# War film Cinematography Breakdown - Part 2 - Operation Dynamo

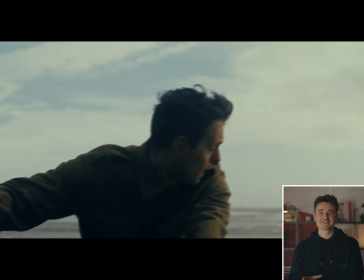I'm really pleased how these came together too. That boat is actually stationary on the sand, and I'm just throwing the camera about wildly as George rows.
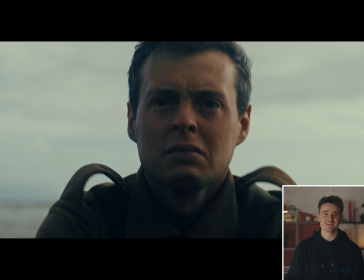But George's performance and the sound design as effects just really sell it.
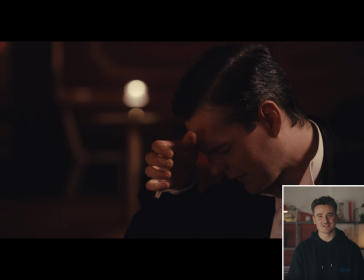So now we're on to the final scene, and it's fairly simple. I get a lot of mileage out of those practical lamps in terms of adding depth, and the location and the costumes really bring it to life.
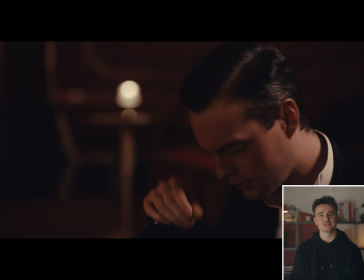I thought it was really important to go back to the stillness we had earlier for these scenes, so we really feel how different and eerily quiet Jack's life is now.
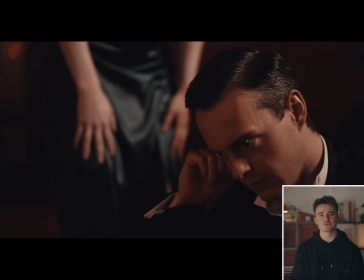So I think everything here is on the tripod. Those lamps again.
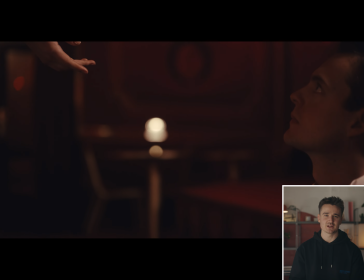This is a callback, of course, to the scene where the French soldier helps Jack up, and I was trying to get across the idea that he's really been saved twice in his life.
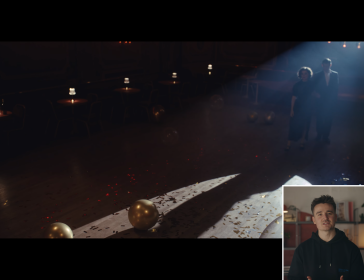These are some more of my favourite shots.
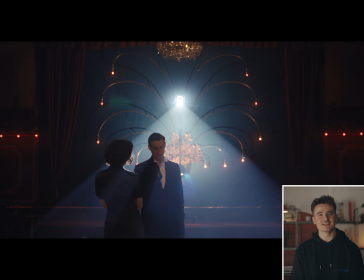Backlighting haze is a bit of a cheat code, and while I think the way I've lit it is a bit dramatic or theatrical, I never really mind that. I don't necessarily think films should always look naturalistic.
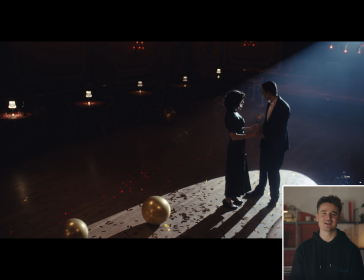Another DOP said to me that my style is quite like old school Hollywood, a bit like Janusz Kaminski-ish, and I really like that. I like how this came together too. Just the two of them dancing alone, bathed in this light.
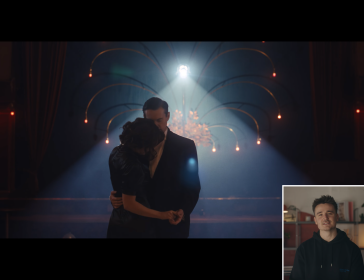They're really connecting for the first time in years. They had their wedding just before the war, and while they've been married for almost 6 years, they've spent so little time actually in each other's company.
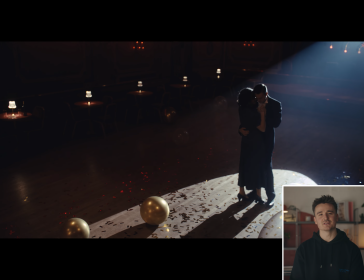But the love they have for each other is what's going to get them through.
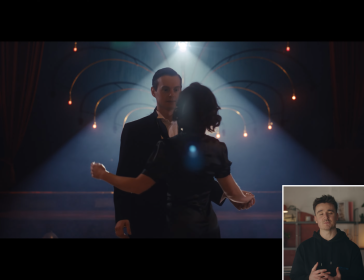And with Vi's help, Jack will be able to leave this kind of liminal space where he's been for so long, somewhere between Dunkirk and Britain.
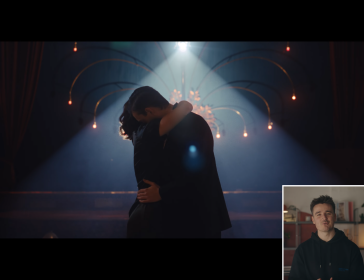Thanks for watching. I'm Really happy to have shared that with you. If there was any bit that you found particularly interesting, or if you would have done something differently, please let me know in the comments below. I'd really love to hear it. And if you can, leave a like or subscribe or anything, I'd really appreciate it.